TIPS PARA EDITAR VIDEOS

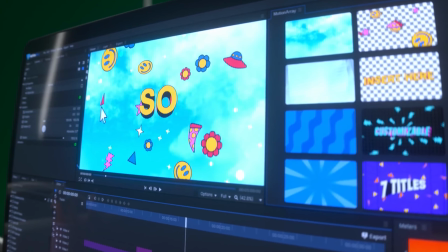243s
Por otro lado, la tendencia de estos tiempos es agregar elementos visuales como títulos
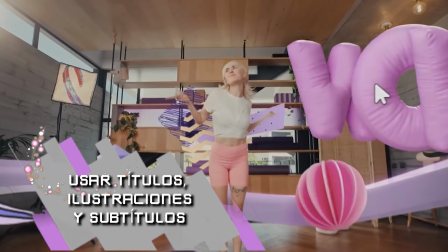252s
o ilustraciones que resalten el interés de lo más importante que digas.
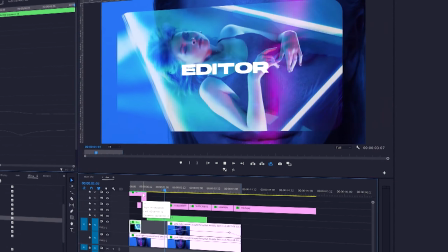258s
Siempre son útiles para facilitar la comprensión de tus videos y guiar al espectador en el desarrollo de tus ideas.
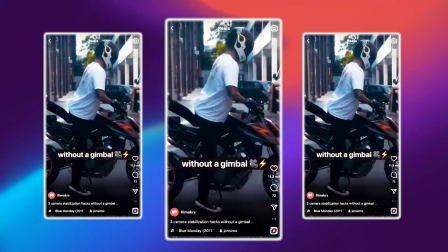265s
Ah, y no te olvides de los subtítulos,
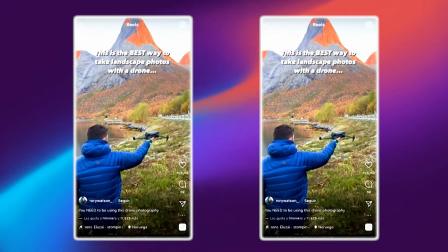269s
los cuales con el tiempo se han vuelto imprescindibles para todos los videos que se suben a redes,
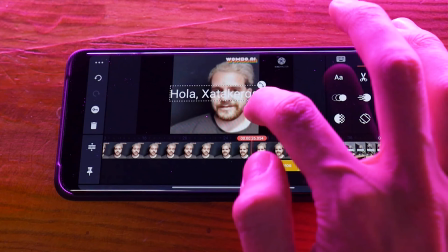275s
ya que mucha gente ahora ve sus clips sin sonido.
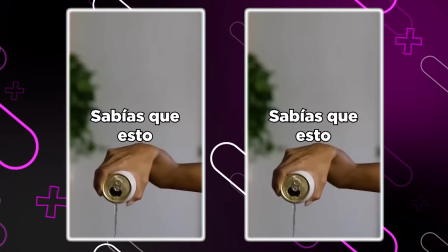279s
Y ni te preocupes por tener que escribir todo, porque muchos softwares de edición tienen la opción de subtítulos automáticos.
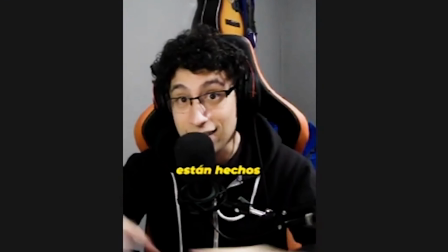287s
Entonces, si usas esta opción, solo debes darles una revisada para corregir cualquier cosa que la inteligencia artificial no haya entendido bien.
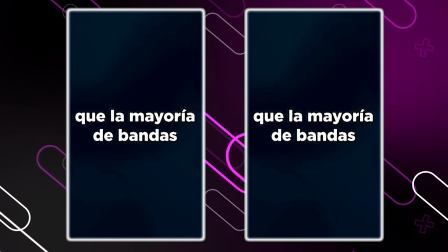296s
Agregarle los signos de puntuación que se requiera y listo.
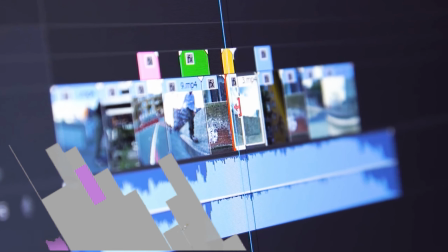303s
Otro elemento súper importante es la música, ya que esta puede dinamizar tu video e incluso marcar los tiempos de edición.
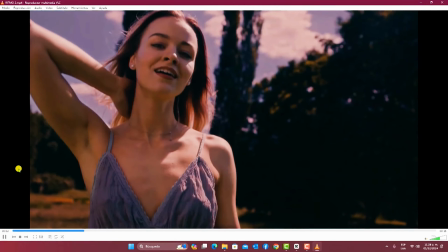312s
Pero más allá de eso, te contamos que no es realmente necesario poner música en todo el video,
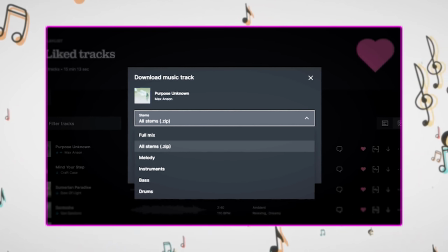318s
ya que esto podría cansar al espectador. En ese sentido, podrías usar la música solo en algunas partes,
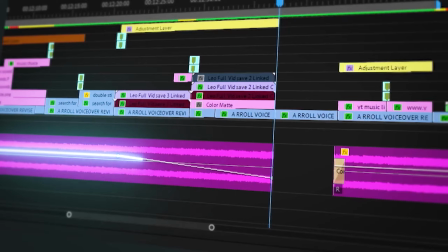326s
o quizás subir y bajar el volumen para marcar cambios de tema o enfatizar algo.
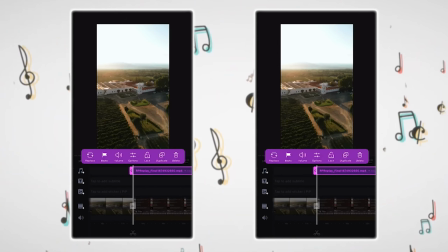331s
Por otro lado, evita el uso de música que viene en los softwares de edición, ya que normalmente son canciones bastante utilizadas.
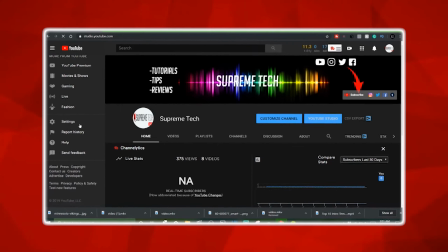341s
En YouTube, por ejemplo, hay una gran cantidad de música que puedes descargar gratis para mejorar tus videos.
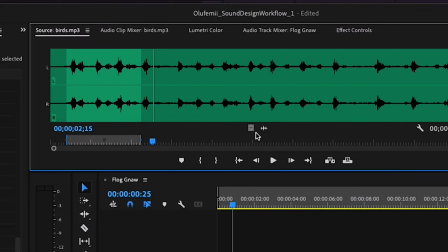347s
Y algo que también se está usando mucho es agregarle efectos de sonido a los elementos que aparezcan,
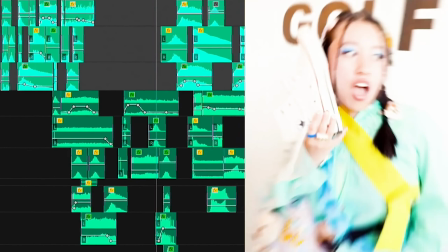355s
ya sea a los títulos, imágenes o incluso a las transiciones.
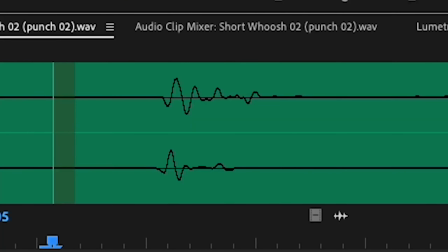360s
Prueba hacerlo y verás lo genial que quedará tu edición. Pero no abuses tampoco, ¿ah?
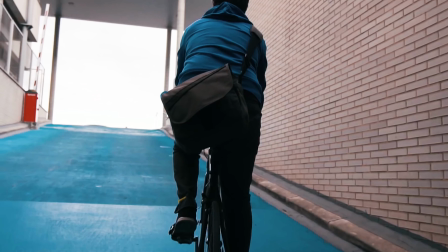369s
Y cerramos con este último punto, los cambios de encuadre.
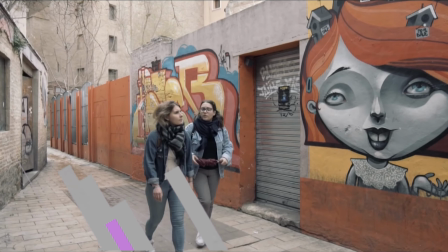374s
El ritmo de edición es probablemente lo más importante en un video,
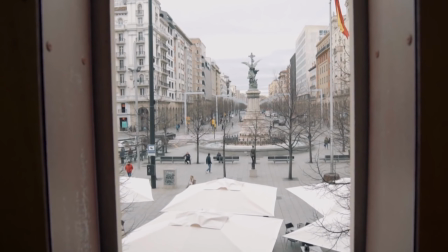379s
y por eso debes evitar los planos demasiado largos y estáticos,
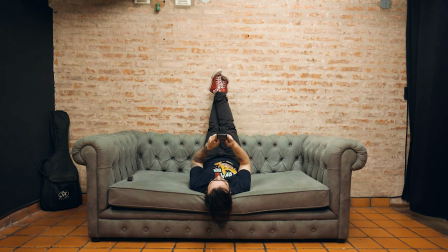384s
ya que podrían cansar al espectador seguramente luego de 10 o 15 segundos.
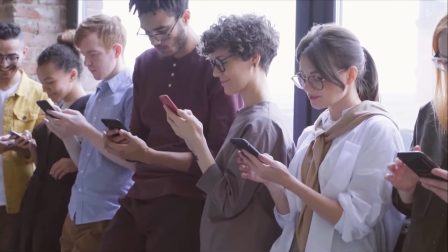390s
Ese es el tiempo promedio en que la gente empieza a aburrirse.
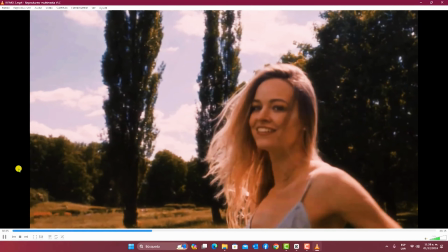394s
Así que, para volver a llamar su atención y dinamizar tu edición, puedes cambiar los marcos para resaltar algunos puntos.
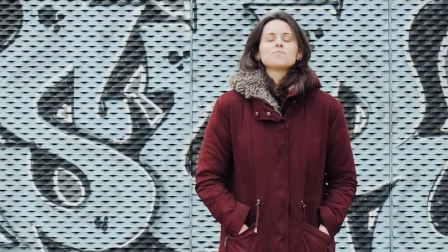403s
Por ejemplo, si estás enmarcando la cintura, luego podrías pasar a un primer plano del rostro.
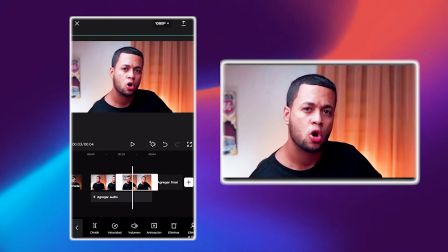410s
Algunos programas también permiten mover su imagen en el video. Es solo cuestión de que investigues.
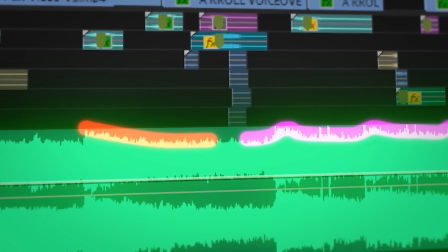420s
Los últimos consejitos que te daremos es que no olvides corregir tus audios y los colores de tus clips.
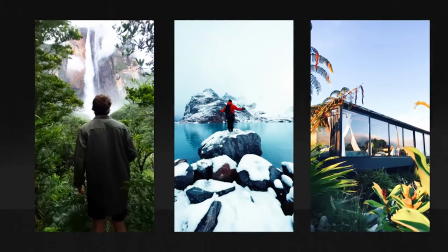427s
Y ya con todo esto, tendrás videos increíbles. Te lo firmamos.
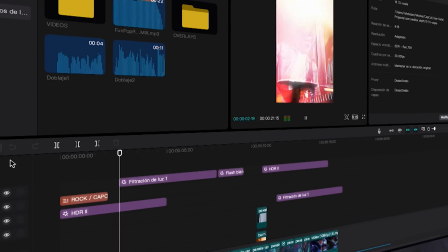434s
Entonces, a editar se ha dicho.